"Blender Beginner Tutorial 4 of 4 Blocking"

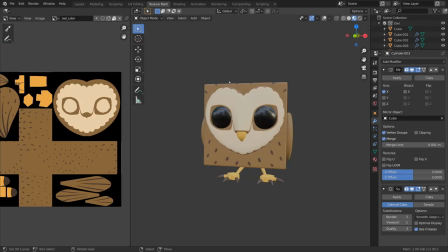(0:00)
To finish off the character with a nice render, move back to the shading workspace.
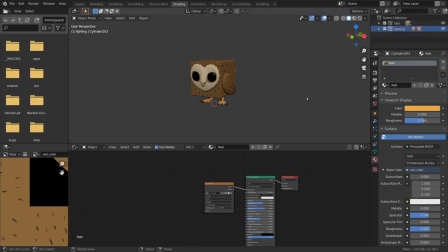(0:05)
Earlier we excluded the lighting collection, so bring that one back since we will need the light and the camera that's in it.
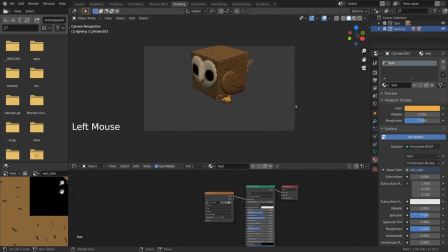(0:13)
With the shortcut numpad 0, we can switch to the camera view and for more intuitive positioning of a nice camera angle,
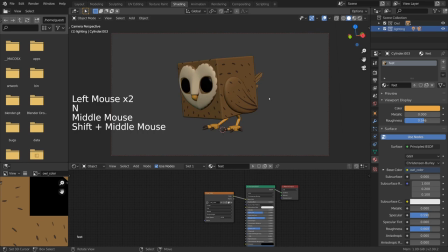(0:21)
you can toggle camera to view, which you can find in the sidebar, so that the camera follows the viewport navigation. Once you're happy with the camera angle, just make sure to toggle the option off again so that you don't accidentally move the camera around.
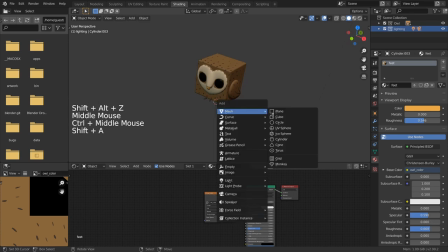(0:38)
For a nice, simple studio lighting environment, we can add a plane on the ground level,
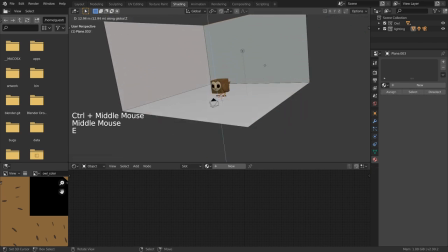(0:44)
scale it up, and extrude and bevel the edges on the back for a smooth back wall.
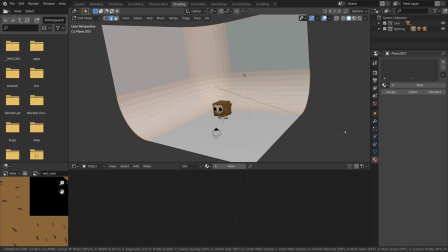(0:50)
Just make sure to switch to smooth shading in the context menu so you don't have to subdivide the model a lot to not be able to count the faces.
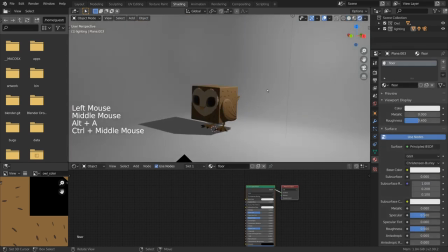(1:01)
In rendered mode, we can then clearly see the lighting that is coming from the one light we have right now.
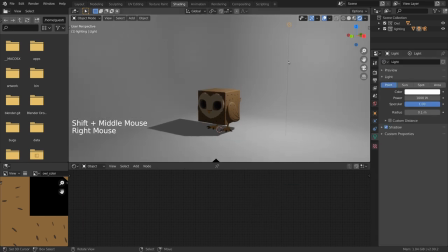(1:09)
From here on out, set up some extra area and spotlights based on the three-point lighting setup.
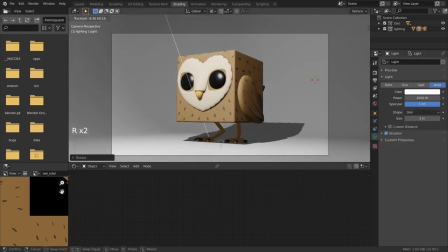(1:15)
I can really recommend a medium-sized warm area light as the key light,
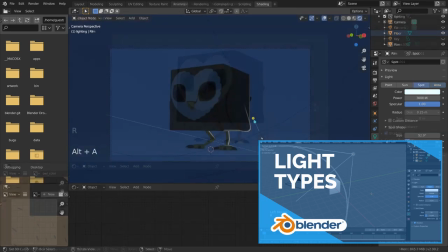(1:21)
a big cold area light as the fill light, a narrow bright spotlight as the rim light,
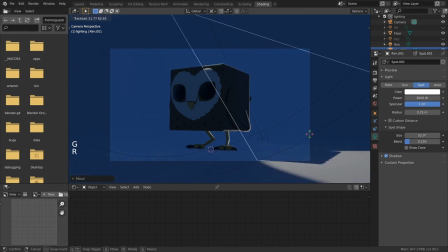(1:29)
and you can even add some extra global illumination by adding a color to the world environment.
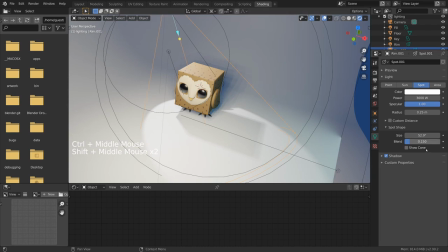(1:37)
The size of these lights really only defines how soft the shadows will be. The spotlight can even have a maximum distance, which is really useful. And I can really recommend to try to place the spotlights in a way that it won't
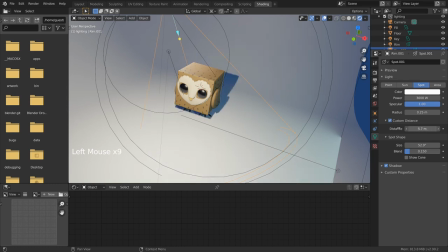(1:54)
shine directly on the ground and only really provides an extra rim to the character.
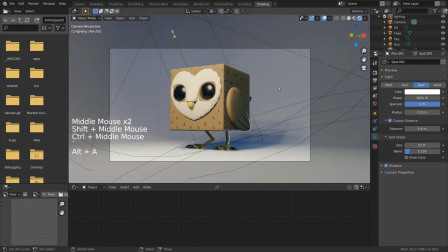(2:01)
You can even have more rim lights for extra control. You can add as many lights as you want.
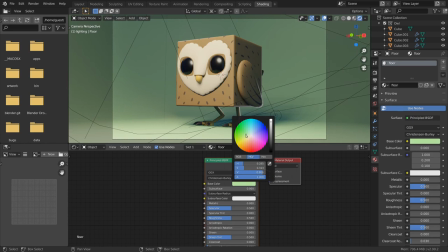(2:08)
You can add some more color to the scene by picking a nice color for the ground. to go with character.
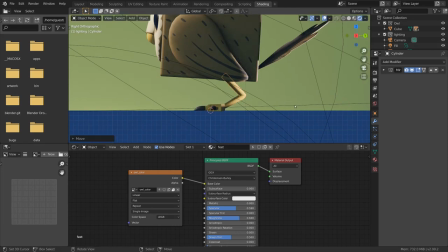(2:14)
I can also recommend to pose the character slightly by aligning some of the objects a bit differently.
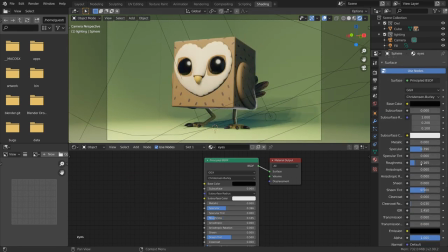(2:20)
That extra bit of asymmetry can add a lot of appeal to the render.
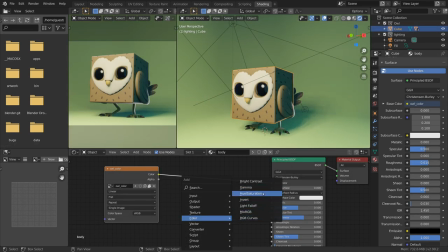(2:26)
The painted texture can also be further mixed and adjusted with some more notes in the shader editor.
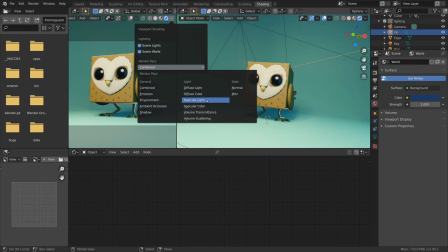(2:33)
Use the render passes in the viewport to see specific information like the base color,
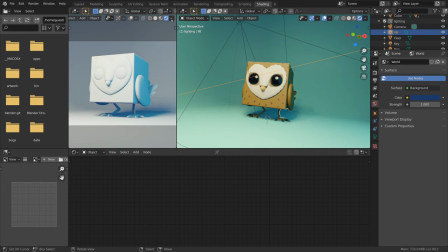(2:40)
the diffuse lighting, or just the specular highlights.
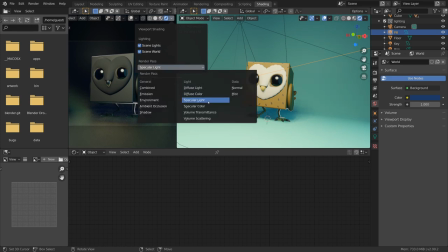(2:45)
This way, you can fine-tune some aspects of the lighting and the render a bit further.
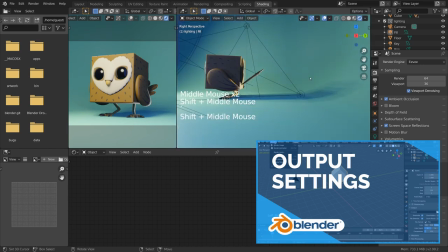(2:51)
In the output settings, you can find the usual sliders, like for resolution and aspect ratio, but also extra effects in the render settings,
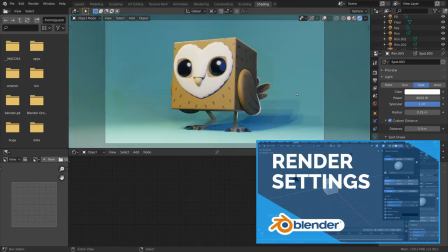(3:00)
like ambient occlusion, screen space reflections, and bloom can really enhance the look of your render.
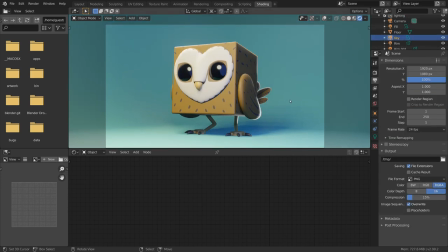(3:07)
Once you're done, press F12 and the final image will be rendered.
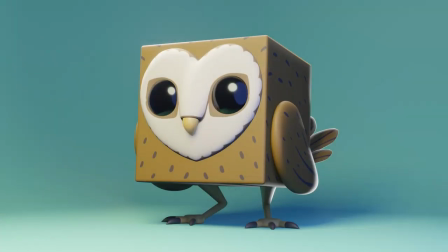(3:13)
But this is only one possible character.
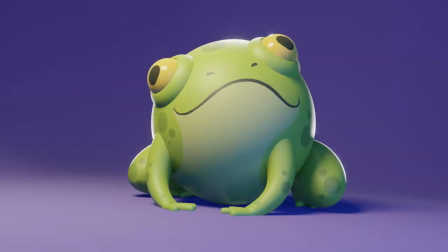(3:15)
To fit the idea of this one, I created more based on primitive objects that you can add in Blender.
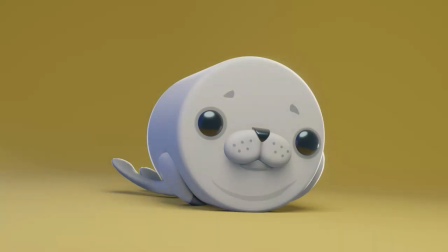(3:22)
And there are sheer endless design ideas and opportunities of what you can create.
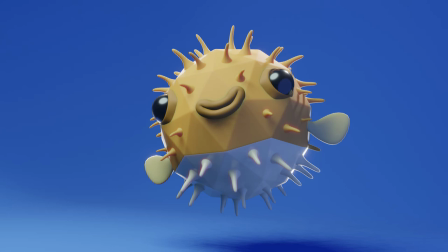(3:27)
You can also take the Blender Fundamentals videos on rigging and animation and take these characters even further to the next level.
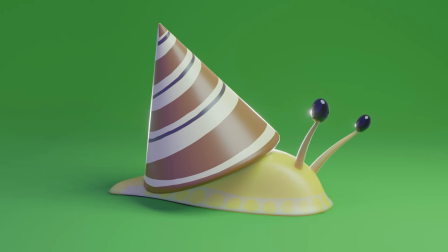(3:36)
And once you're ready to dive deeper into Blender,
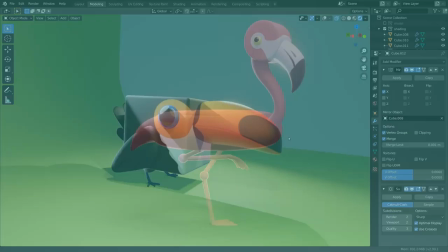(3:39)
there are many more techniques and workflows out there to create art, films, games, and so much more.
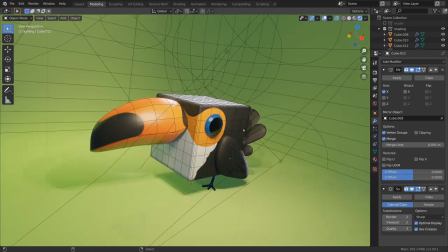(3:47)
So I hope these videos gave you a nice first insight in how to start creating things in Blender by yourself.
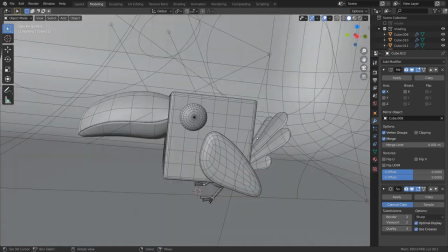(3:55)
So have fun getting creative with Blender.